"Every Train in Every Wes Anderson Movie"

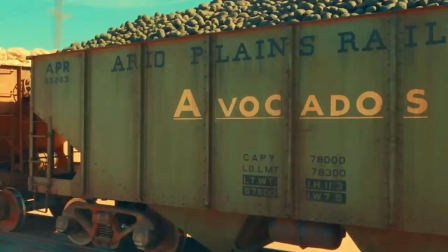0:00 Trains and movies go together like avocados and hop wagons, and the works of modern-day auteur Wes Anderson are no exception.
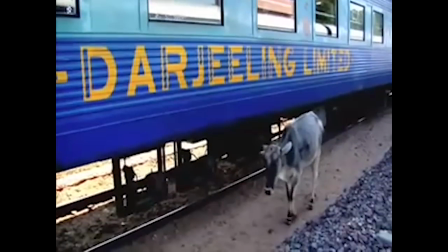0:06 In this video, we'll look at every instance Anderson has used trains in his films. If you're lazy or if you have a short attention span, here they are in 13 seconds.
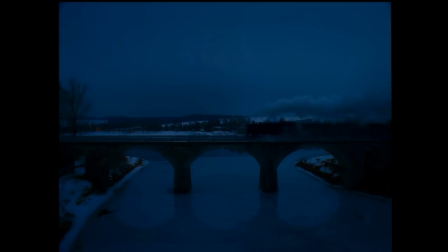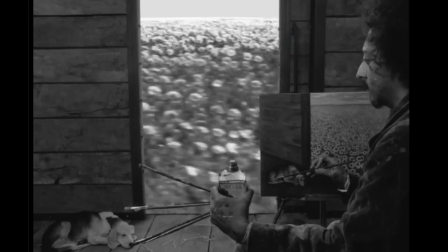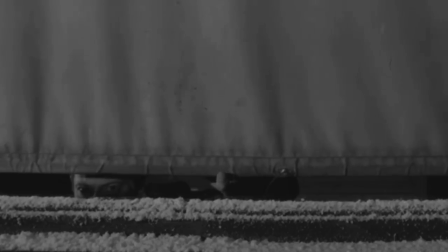0:27 If you want to find out more, stick around and enjoy the video.
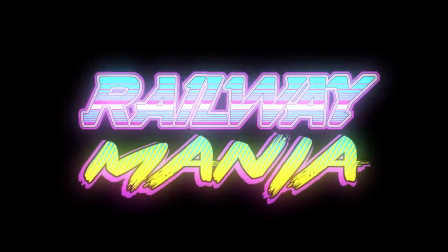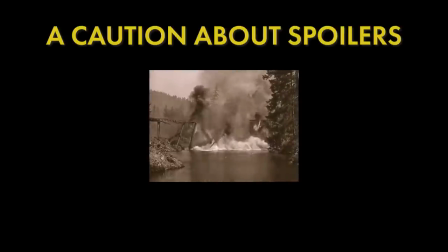0:36 Before we get started, I should warn you at this point that this video will contain spoilers for Anderson's work, I'll try to break it up clearly so you can skip the films you haven't yet watched.
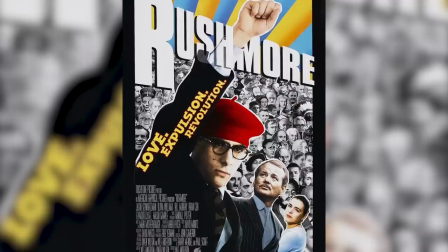0:44 Number one, Rushmore, 1998. As this YouTube video will end with a model train in a play in a film,
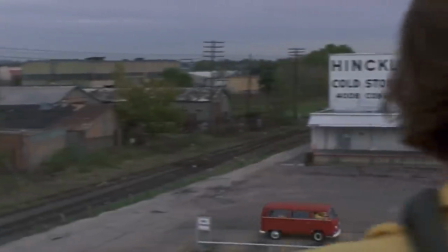0:51 and because I don't think the railway line in Bottle Rocket is worthy of inclusion in this list, I think it's rather nice to start with Rushmore,
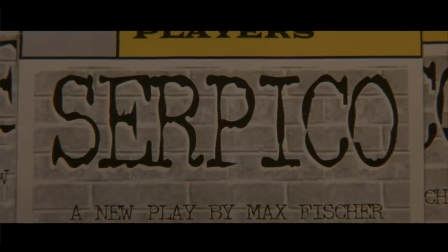0:57 where in Serpico, which is one of the incredible school plays directed by Max Fisher, played by Jason Swatchman,
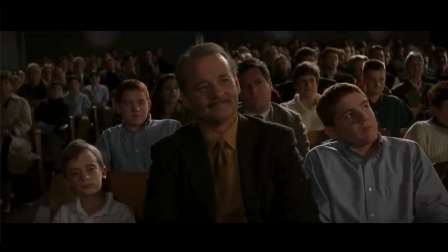1:02 a large-scale model train is used to simulate the world outside the New York apartment shown on stage.
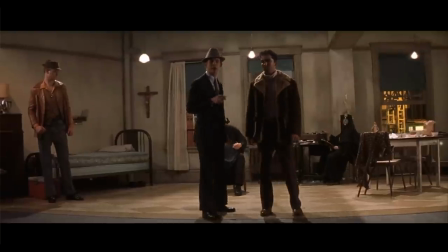1:08 Serpico is actually a very dark film starring Al Pacino, so it's one of those school plays where kids really shouldn't be doing it, which adds to the humour.
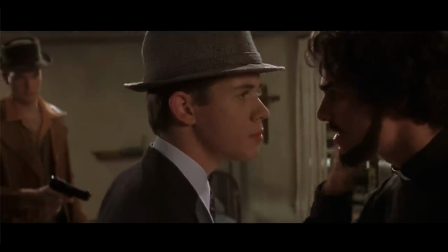1:16 The train actually looks to be bigger than Gage 1. Pullman carriages probably wouldn't be seen on an elevated railway, but I guess you've got to make do with what you can get.
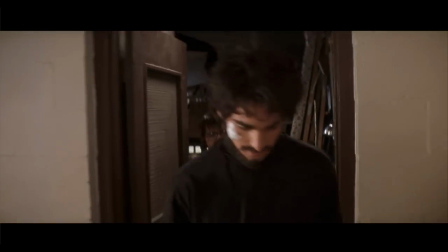1:24 This is a nice precursor to Asteroid City, as we shall see later on. The Darjeeling Limited, 2007.
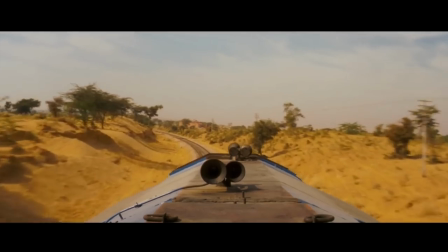1:31 Made nearly a decade after Rushmore, and an obvious inclusion in this list being the title of the film as well as the place the main characters spend the most time in the first half.
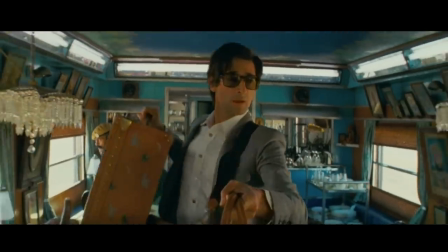1:40 Amazingly, this was mostly shot on location in a moving train.
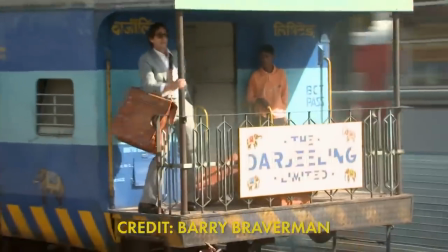1:43 Filmed mostly on India's North Western Railway, which is a division of Indian Railway's 5ft 6-inch broad gauge line,
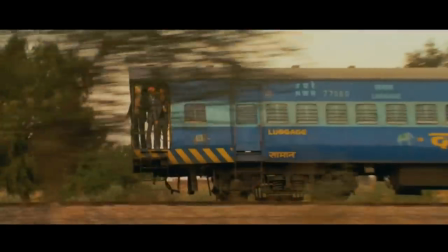1:49 NWR rented the film crew 10 coaches and a locomotive for the three months they needed to complete their scenes.
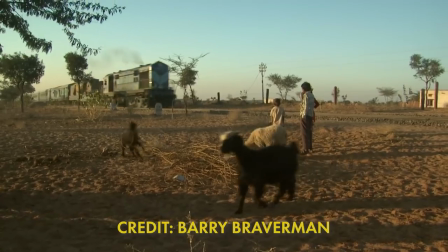1:55 The loco is a WDM 2A class number 16675.
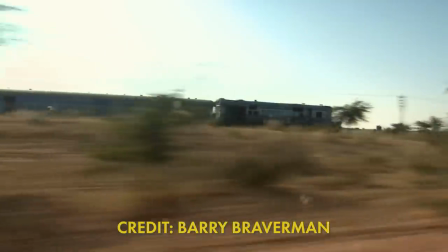1:59 I believe of this has since been rebuilt into a WDM 3A class as there are recent photos of it within the past couple of years.
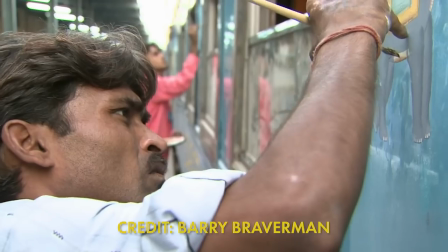2:05 In the train, a lot of hand-painted items were used, not just the loco and carriages, but also items like the crockery and the dining car were hand-painted locally.
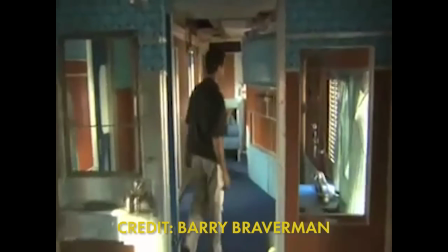2:13 The inside of the broad-gauge carriages were modified so parts of the set could hinge or roll out of the way to make room for crew and equipment.
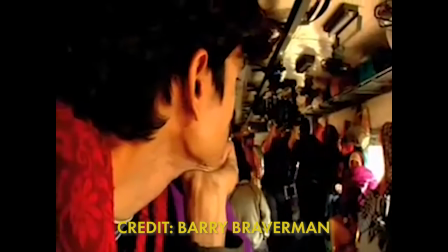2:20 The camera dolly track was even mounted to the ceiling of the corridor rather than on the floor.
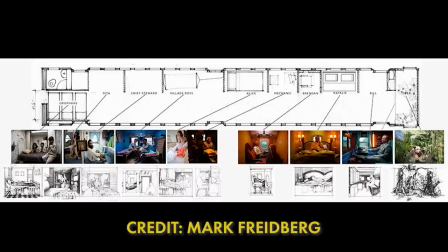2:24 Mark Friedberg, the production designer, published these concept and behind-the-scenes images of the train,
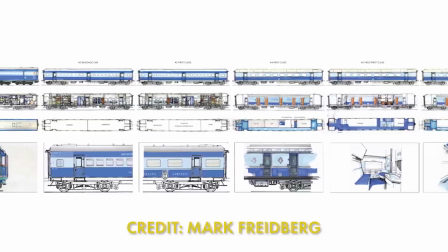2:30 noting that the finished interior design was a fusion of Art Deco luxury trains in Europe and America with Indian practice.
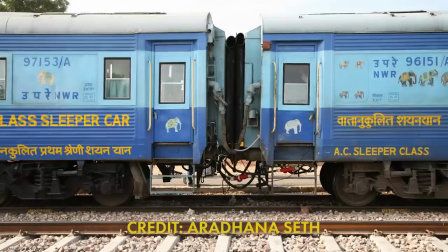2:36 Art director Aradhana Seth took these photos of the painted outside of the train, just as it had been finished,
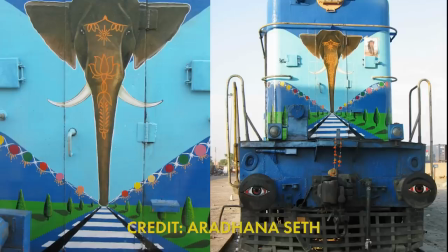2:42 which featured many tourist-oriented Indian motifs such as the elephant on the nose of the logo. Note also the eyes on the buffers.
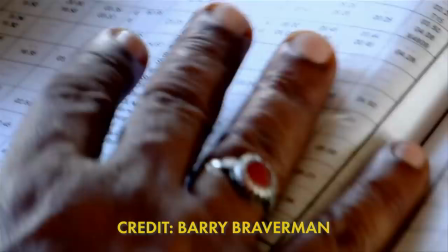2:49 Indian railways provided staff on board to keep track of other train movements.
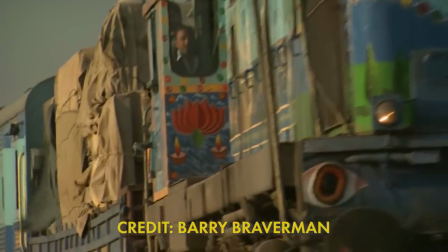2:52 In some instances, the Darjeeling Limited had to be sidelined to allow other passenger services to pass by.
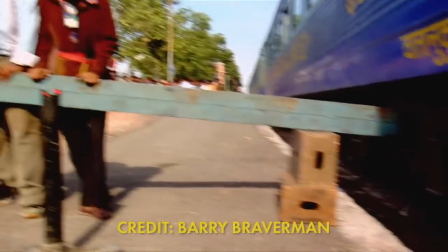2:58 When the train was delayed and had to stop, crew members rocked it to give the impression of movement so that filming could continue.
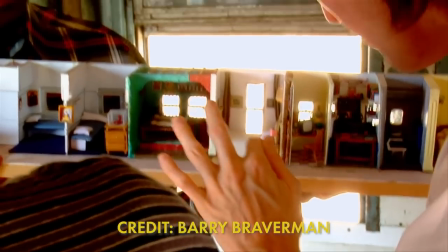3:05 On occasion, a spare railway carriage body was mounted onto a truck chassis to enable the team to get pick-up shots without using the train itself.
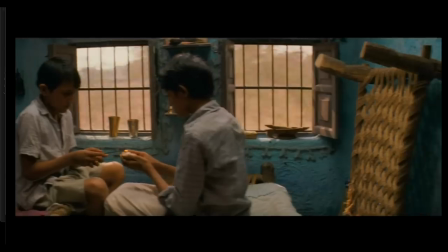3:11 I think this is what's been used in the dream train sequence near the end of the film. The final train the brothers catch is a metre gauge one.
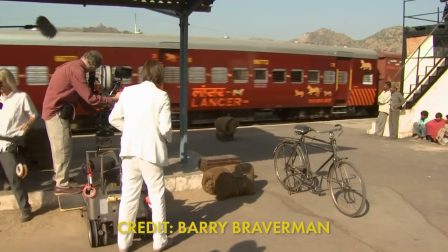3:18 Note the centre buffer. Named the Bengal Lancer, which is another fictitious name train, in a fetching red livery to contrast with the Darjeeling Limited's Blue.
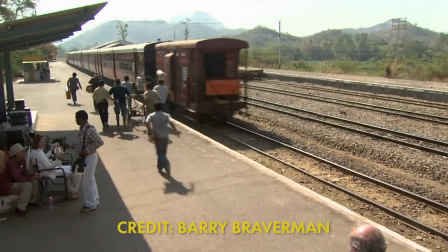3:27 This is the train that plays out the end of the film as the credits roll. Fantastic Mr Fox, 2009.
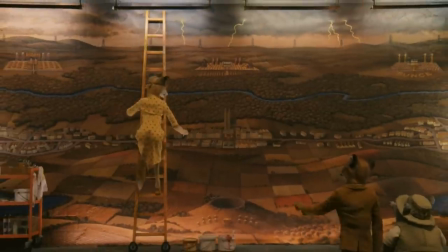3:34 This foray into stop motion animation is one of my favourites. It also deserves a place in this video because the train plays a key role in the early scene in the film.
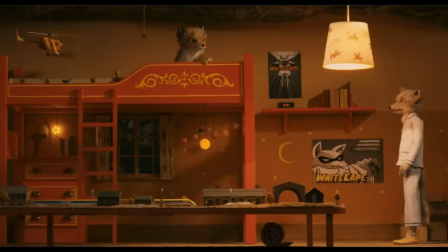3:42 Mr Fox's son Ash feels very put out by his cousin Christopherson coming to stay and makes him feel unwelcome.
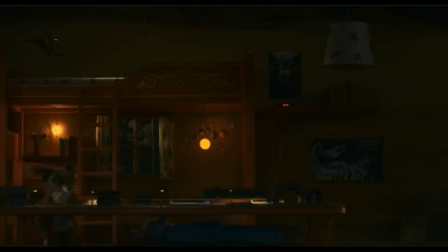3:49 Kristofferson is forced to sleep under Ash's train set but noticing Kristofferson is crying, Ash switches on the train and they share a quiet moment together. It doesn't heal their relationship but it's a glimmer of hope that they'll one day be friends.